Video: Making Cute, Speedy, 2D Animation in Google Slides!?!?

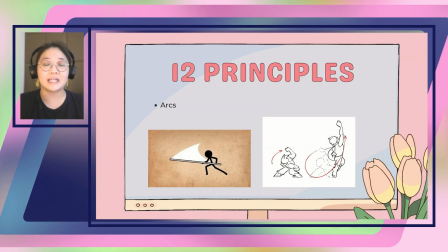[8:33]
So in general, a circular kind of shaped arc is helpful for making organic movement,
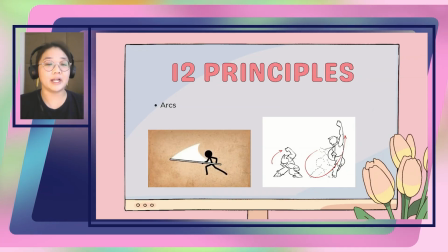[8:38]
but if you wanted something a bit more straight, that can create a lot of impact as well, or it can create something a bit more robotic.
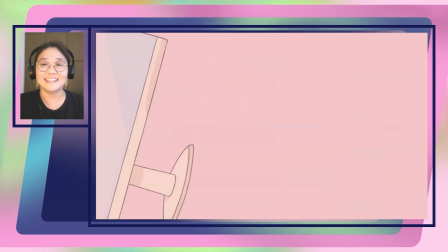[8:45]
So use at will, see what you think. Next, we have secondary animation.
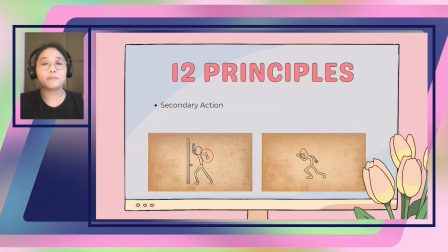[8:53]
This usually refers to a different part of the body or something that isn't related to the main action,
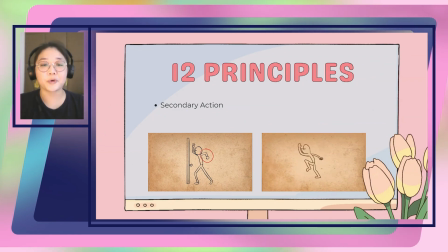[8:59]
moving to help accentuate the story or the emotion of what you're trying to animate. So, for example, the little arm is circled on the image, and the main action is a knock,
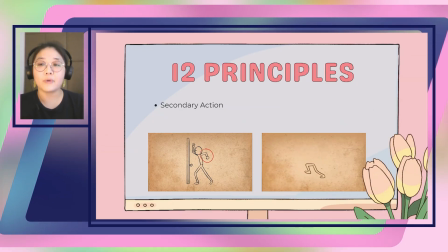[9:11]
but that other arm circled will really distinguish what that knock is all about. So is the knock an angry knock? So like the guy's fist is all like tightened up like this.
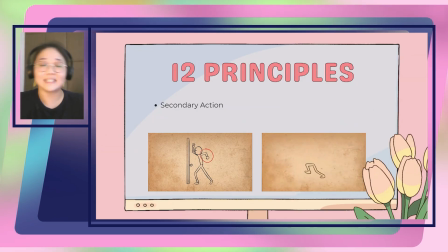[9:20]
So is it an angry kind of knock? Or if it's like a loose hand, it's very floaty. It's like, oh, it's a nice kind of knock. So secondary action is another helpful kind of
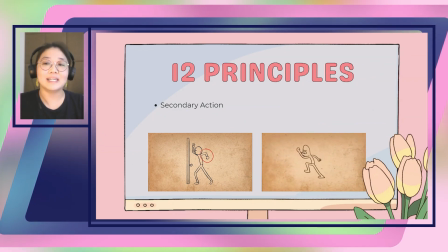[9:31]
second thing that goes with the main action to help describe what's happening with the character.
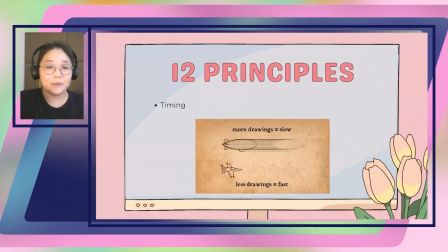[9:38]
We're almost there. We got timing.
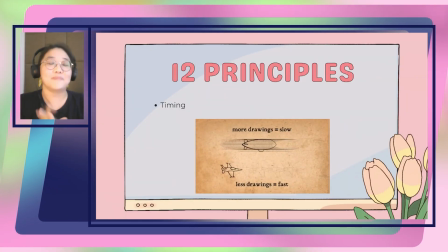[9:40]
So timing is a little bit amorphous, but we'll talk a little bit more about it in a second with frames per second in games. But mostly timing refers to how quick or slow an animation is.
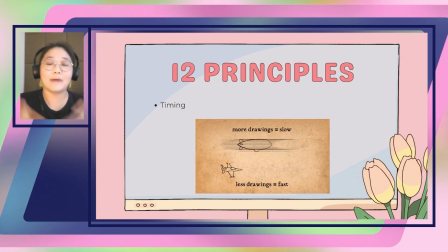[9:52]
And it can be really hard to grasp this when you first start out. So I would take your time with it and understand, see how it feels when you first animate.
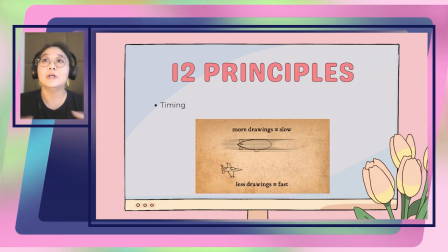[10:01]
Oftentimes when you first start out, 24 frames per second is a lot, and you animate 24 frames, and then it's like, oh my God, it's just 1 second of animation.
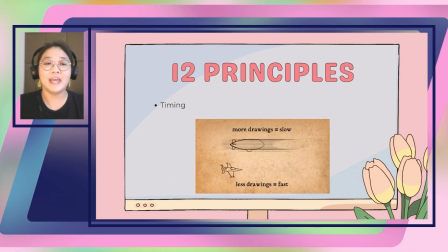[10:11]
So it can be hard to get a good feel of what timing is, but it takes a lot of practice, and also you can do some things to fudge it as well in games.
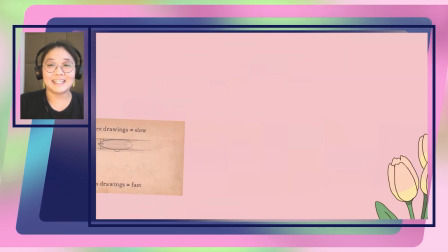[10:21]
So, but yeah, that is timing. Next up, we have exaggeration.
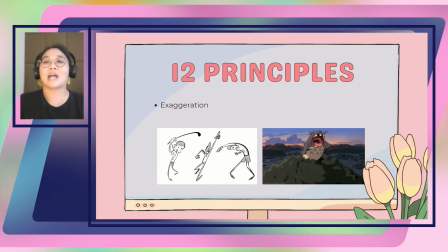[10:28]
Exaggeration refers to breaking the bounds of your character design to really push for a movement or a moment. And this usually makes things more interesting to look at, but also it just brings a lot of impact and movement and dynamism to your animation.
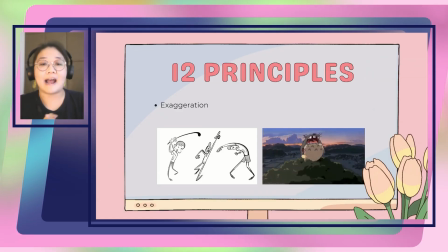[10:45]
So oftentimes, like in the Totoro GIF I have, you can see the chest really overinflating,
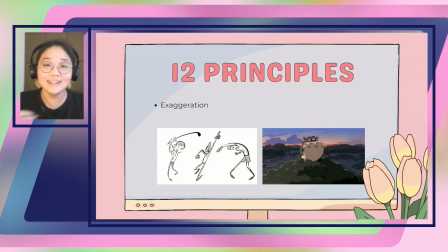[10:51]
and to really get how much air Totoro is breathing in, so you can roar. That is a great example of exaggeration.
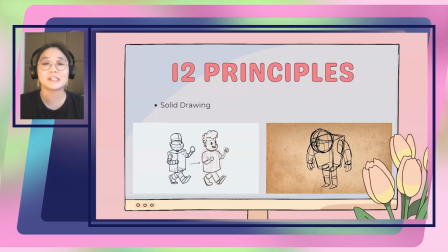[11:02]
And the last two, these refer a lot to very traditional animation, so don't worry so much about this.
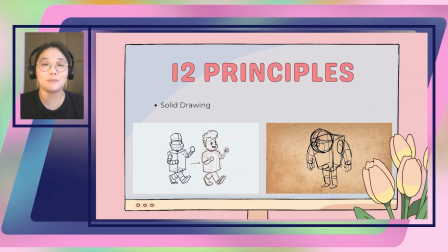[11:10]
This is one of the principles is called solid drawing, and this means rendering a character in a way that is three-dimensional.
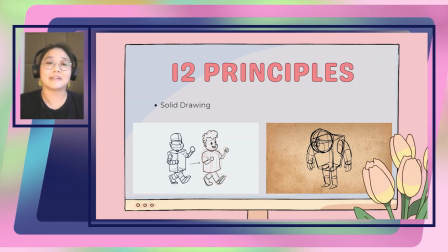[11:20]
It has a lot of form and perspective, and it has good proportions and that kind of thing. And this doesn't refer so much to games or the workshop that we're doing today,
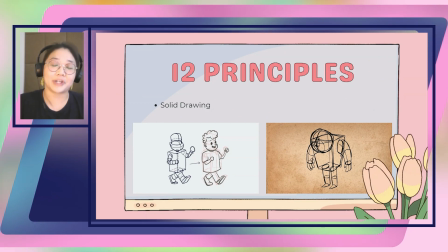[11:30]
but it can be really helpful if that is what if you're going into more traditional animation. It is good to have solid, clear, clean drawings to help with your animating. And very last, we have appeal.
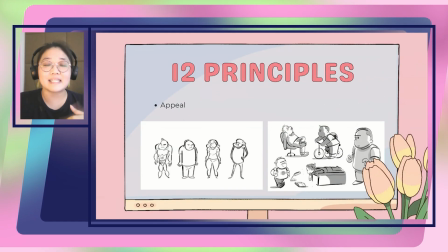[11:43]
Appeal refers to characters that are cute, memorable, relatable.
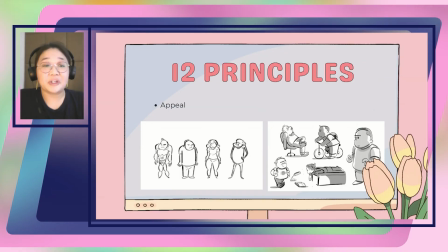[11:48]
They tell a good story. Appeal often refers to good character design, which is a little also a bit amorphous. What does it mean? So in terms of games, I'd say if your character is somebody your players want to be,
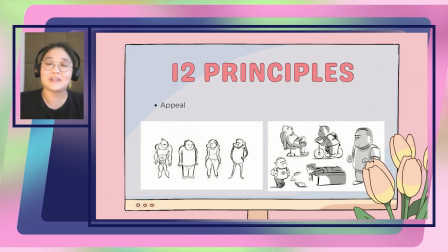[12:03]
I think your character has good appeal. But again, this refers a little more to traditional animation, and not so much to games.
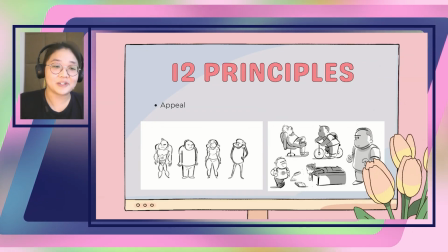[12:11]
But yeah, those are the 12 principles of animation. Please take what you will and see what works for you.
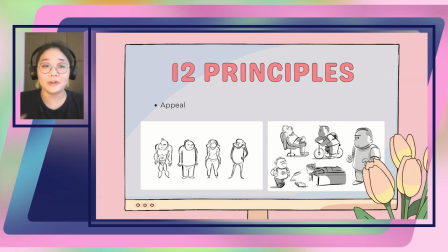[12:17]
And yeah, don't be too bogged down by all of them, and pick and choose the ones that will be most helpful to you.
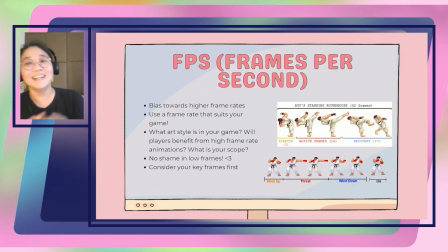[12:26]
So we're heading into frames per second. This is super related to timing, from the 12 principles.
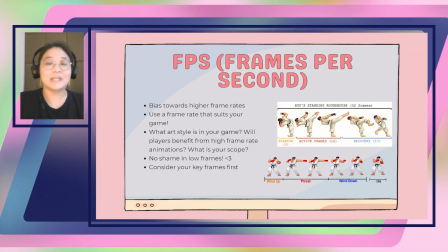[12:35]
And it's also a really big discussion in games oftentimes.
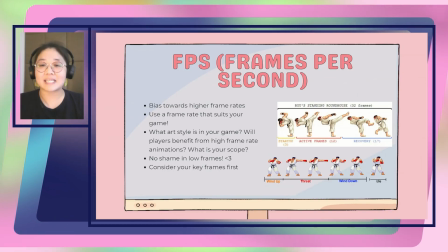[12:40]
I really wanted to start off by breaking down the preconception that a higher frame rate equals a better game. I really wanted to say that it really doesn't.
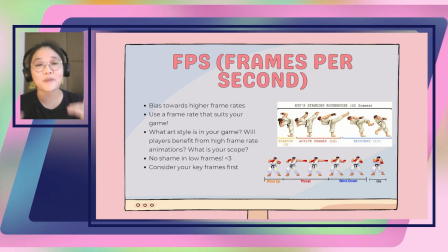[12:49]
And I think a frame rate is very dependent on your game, and the more frames you have in a game, there's going to be higher amounts of data and file sizes.
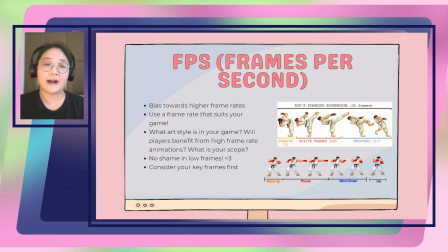[13:02]
So absolutely take into consideration when you first start out animating what kind of frame rate you want to choose.
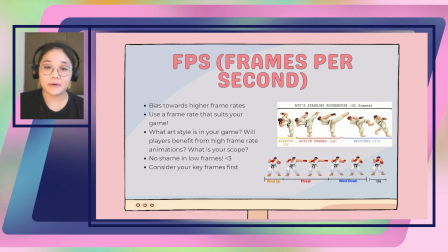[13:08]
And that can really depend on what kind of game you're making. So for example, I have a lot of reuse frames here from Street Fighter. A fighting game, fair enough, you probably do want a higher frame rate so you can get those impacts,
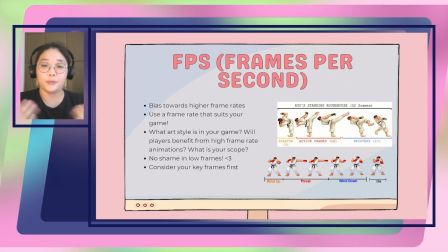[13:22]
and you have all of those different kinds of moves going in there. And you want, if it's a competitive game, probably do want a high frame rate.
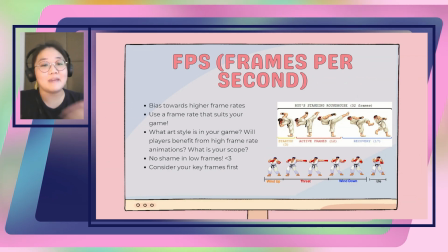[13:29]
But if you're not making a fighting game, maybe it's okay to have a much lower frame rate. What is your scope? What's your art style? Will players actually benefit from having a high frame rate?
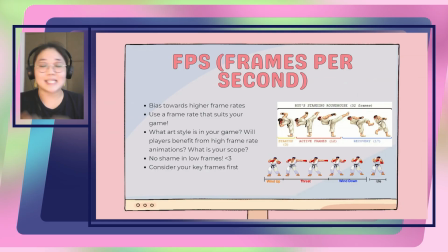[13:41]
It's good to check in on those things and see what you need. There's absolutely no shame in making a low frame rate game.
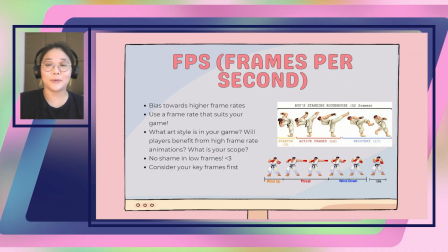[13:51]
And you definitely can always scope up as well. So if you start off with, okay, I'm just gonna maybe do 3 keyframes, and then we'll just see how it goes.
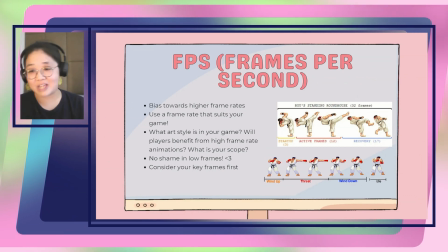[14:01]
And then in the polish phase of your game, you're like, oh, I have so much time. I'm gonna make all the in-betweens to my animations. Absolutely go for it.
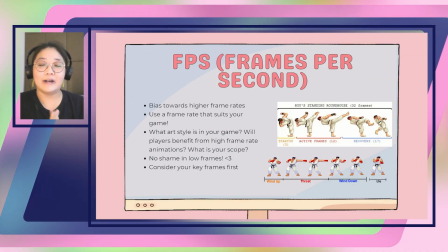[14:10]
Obviously, it's better to start from the ground up with a frame rate, but if you want to make it more flexible, there are ways to work around that.
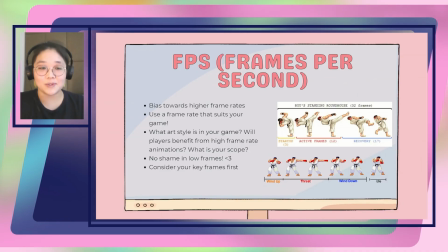[14:19]
And it is always possible to start lower and then go higher.
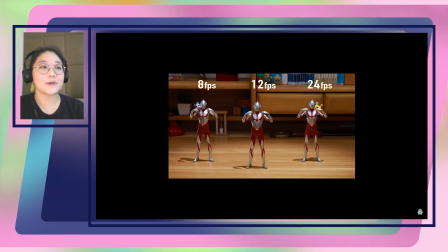[14:26]
So I have a video here by the animist of Shin Ultraman doing a little exercise.
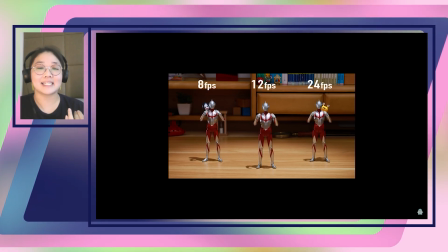[14:33]
Here, this highlights 8, 12, and 24 frames per second.
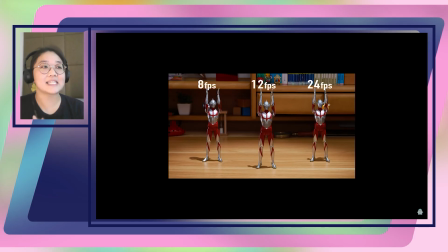[14:36]
There's a very different kind of vibe with each of these frame rates, but there's also a lot of charm between all of them.
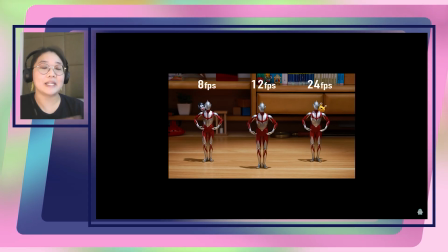[14:45]
I think 8 frames per second definitely gives a more storybook vibe, and it's a little bit choppier, but it lets your mind fill in some of those gaps.
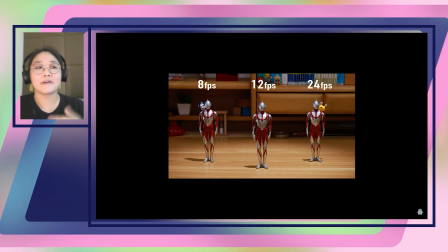[14:51]
Whereas 24 frames has the very fluid motion.
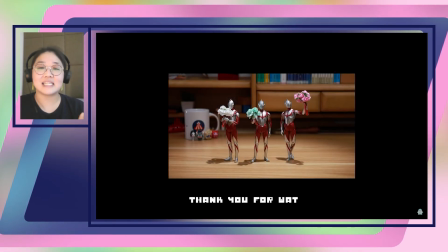[14:55]
So depending on what you're going for, you can see which frame rate you would like to choose. So
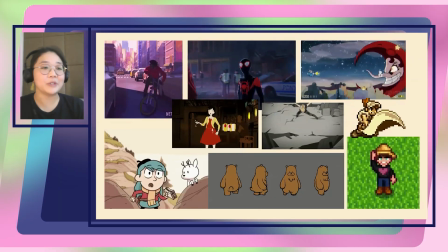[15:02]
here I have a few examples of some really interesting different uses of frame rate that is already in our general media.
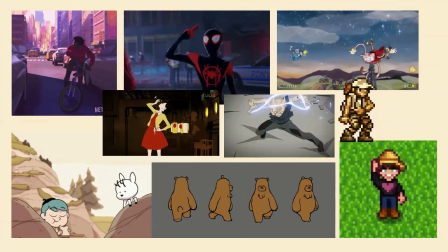[15:10]
I wanted in particular to highlight Into the Spider-Verse with Miles Morales and Peter Parker.
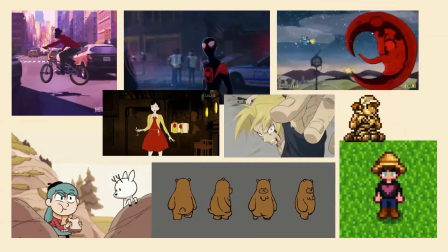[15:17]
The two of them actually have two completely different frame rates side by side from each other.
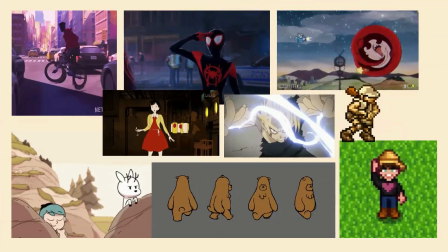[15:22]
So Miles Morales is animated at a lower frame rate compared to Peter Parker,
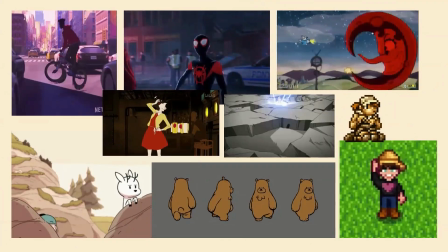[15:26]
and it is actually for narrative reasons, which I think is amazing that there is a context to a lower frame rate.
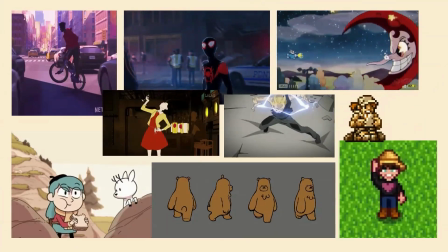[15:33]
So to show that Miles doesn't quite fit into his persona of being a Spider-Man just yet, he's animated at a lower frame rate.
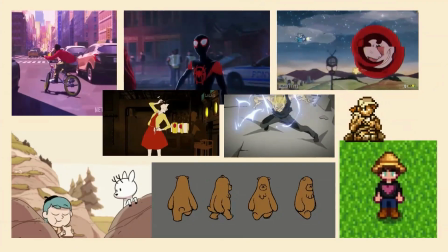[15:41]
His animations are a little more awkward and a bit clunky compared to Peter Parker, who has very fluid and quick motions.
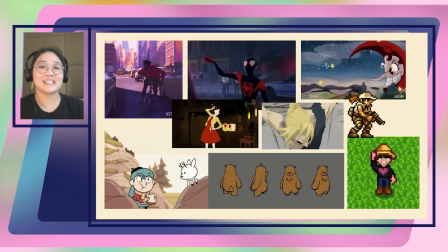[15:49]
So I thought it was amazing that there is a wonderful context to that.
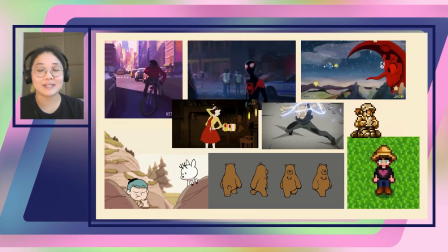[15:53]
I also wanted to highlight Stardew Valley and Metal Slug there, the two differences between Metal Slug's very
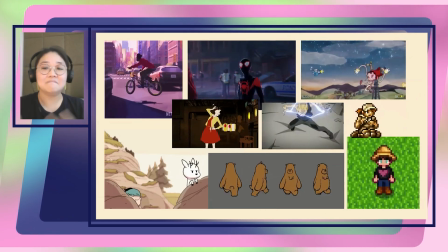[16:00]
detailed and fluid animation compared to Stardew's very, I don't know what frame rate that is, like 3 frames per second.
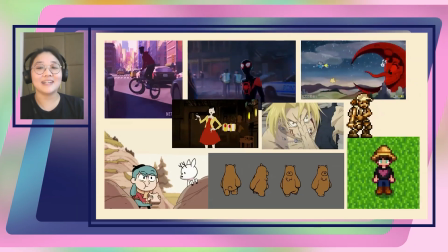[16:10]
But they both tell and do exactly what they need to do.
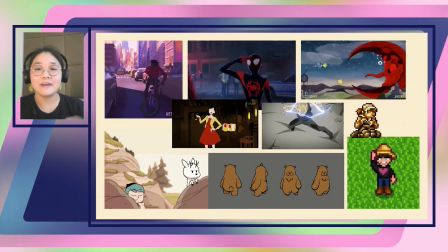[16:13]
They're very different and they have different vibes going for them, but they're doing what they need to, and that's all that matters.
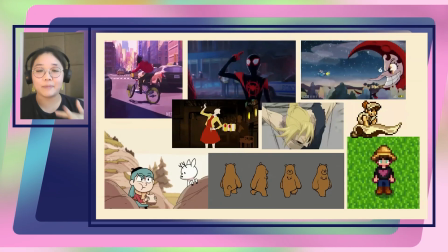[16:20]
And finally, I just wanted to draw your attention also to anime and the amazing Sakuga animation.
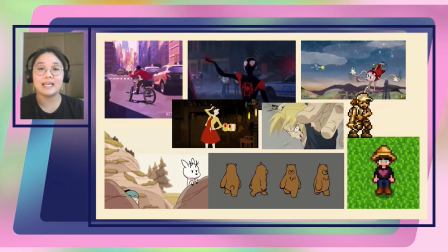[16:26]
All of that is also animated at low frame rates, and they show so much impact and emotion and narrative through them.
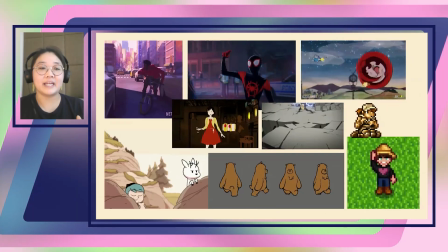[16:34]
A low frame rate does wonders sometimes,
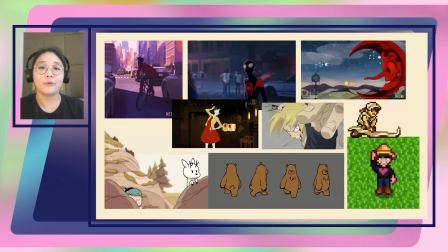[16:38]
and it can really help the brain fill in some of the action that's happening without the artist having to draw and create so much art.